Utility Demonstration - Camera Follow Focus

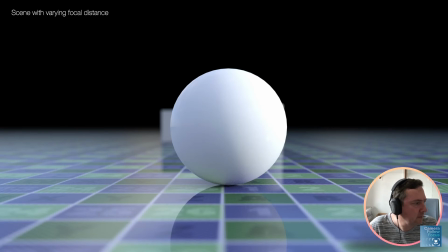[8:19]
There's a tiny little bit of that cylinder there. So that's pretty much what we wanted to achieve.
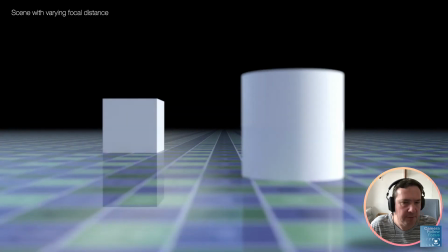[8:26]
Okay, back to DAZ Studio.
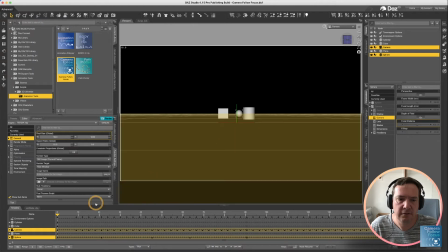[8:28]
Okay, I'm going to just undo, just to get back to our original situation again.
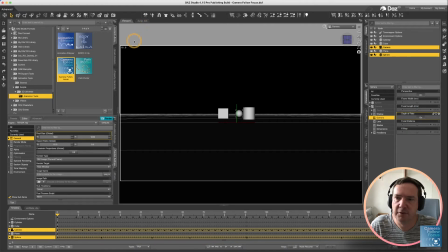[8:37]
And this time I'm going to run it with slightly different options. So still with camera selected as item one, remember camera one and the item you want to focus on.
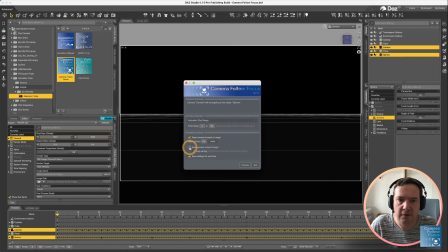[8:49]
I'm going to run our script again. And this time I'm going to enable the option to keep camera aimed at target.
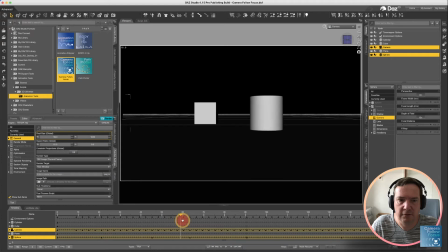[9:00]
Because you'll notice at the moment the target goes off screen for a while, so we kind of lose it.
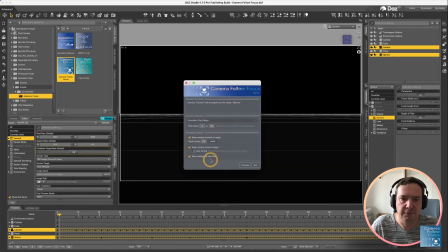[9:08]
So now we're going to run the option of keeping the camera aimed at a target.
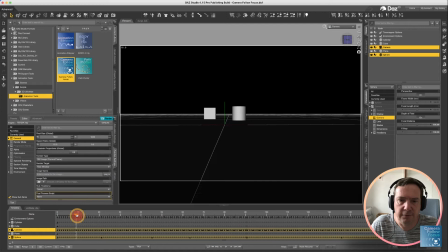[9:15]
So if we process that again, now you'll see what happens is that camera is now following that target.
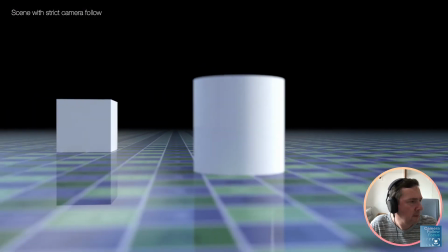[9:24]
I'll show you with the video. You'll see we've still got the depth of field perfect.
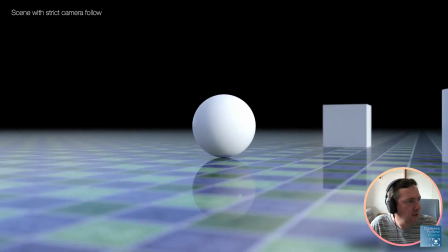[9:32]
The item is in focus nicely, but the camera is now actually following the object.
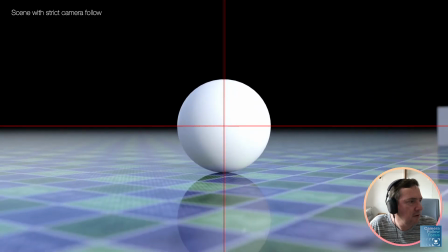[9:37]
But something you'll notice is if I turn on a center cross there, you'll notice that ball is exactly in the center of the screen,
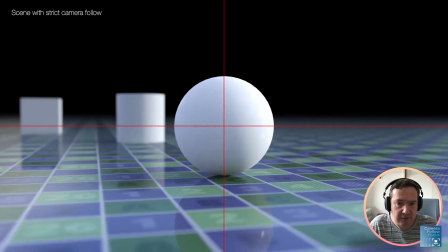[9:46]
which might be the option that you're wanting to go for.
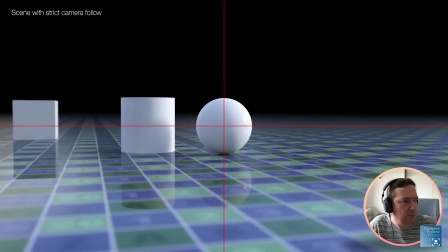[9:52]
In our case, we're wanting to try something slightly more natural, because that's not actually a natural camera motion, to keep an option, so to keep the object so perfectly in the center.
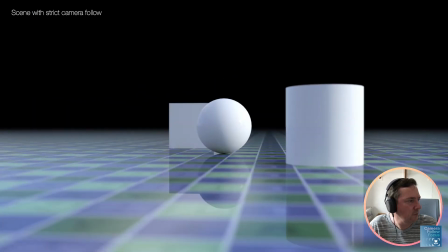[10:04]
So we're going to try something else.
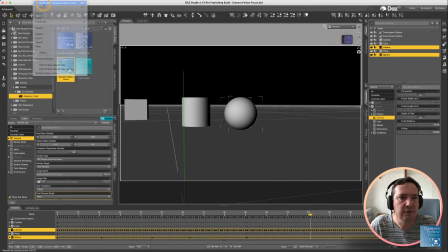[10:07]
So back in DAZ Studio, I'm going to undo that camera follow focus again,
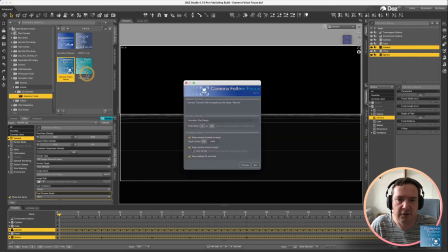[10:14]
and I'm going to, with those two options still selected, I'm going to run it again, and now I'm going to add the option for lazy aiming.
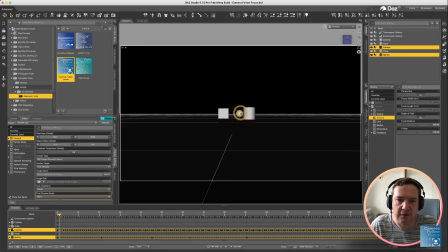[10:22]
Now what lazy aiming does is it takes a little bit longer to follow the path of the object.
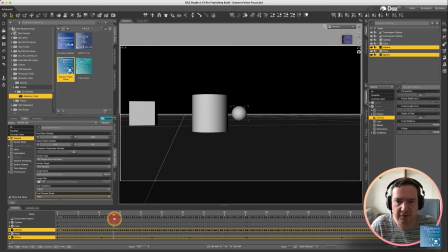[10:31]
So you'll see as it follows the object, if the object moves quickly to the left, it will slowly catch up.
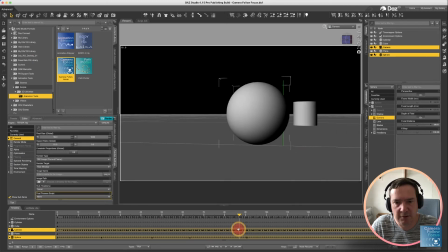[10:38]
As the object changes position, it'll slowly catch up again. And you'll see the difference.
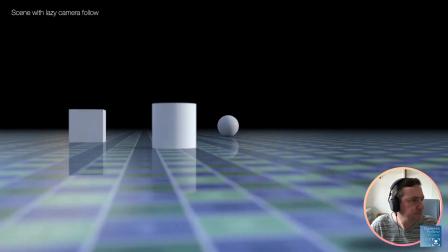[10:44]
I'll show you in the video. The difference is quite remarkable.
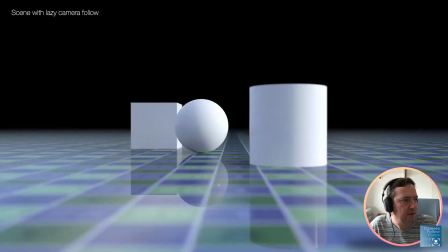[10:48]
Where now the object is still being followed by the camera, it never actually goes off the camera's view.
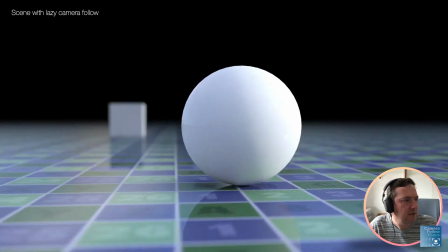[10:57]
But because the camera is slightly delayed, slightly lagging the object, it comes across as more natural.
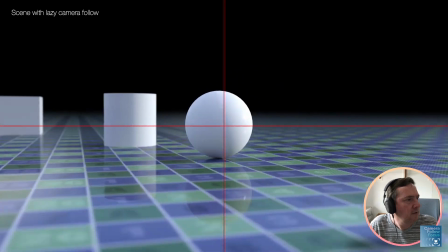[11:04]
You'll see if I turn on that center cross again there, you can see how it no longer remains exactly in the middle.
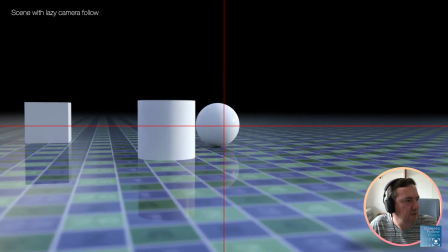[11:11]
The camera sort of like chases it and comes across a lot more natural.
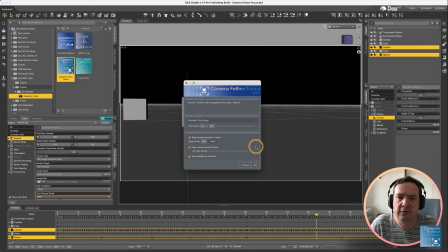[11:17]
So to sum up, camera follow focus gives you the option of automatically having your camera follow a subject, whether it's directly in the center or with the lazy aiming option.
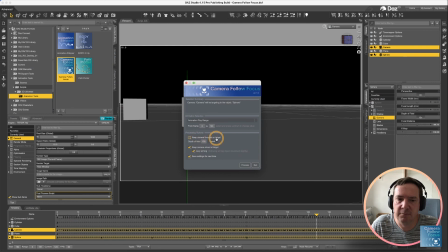[11:31]
And it also has the option of keeping the camera perfectly focused on any object in the scene. Thanks for listening. Cheers.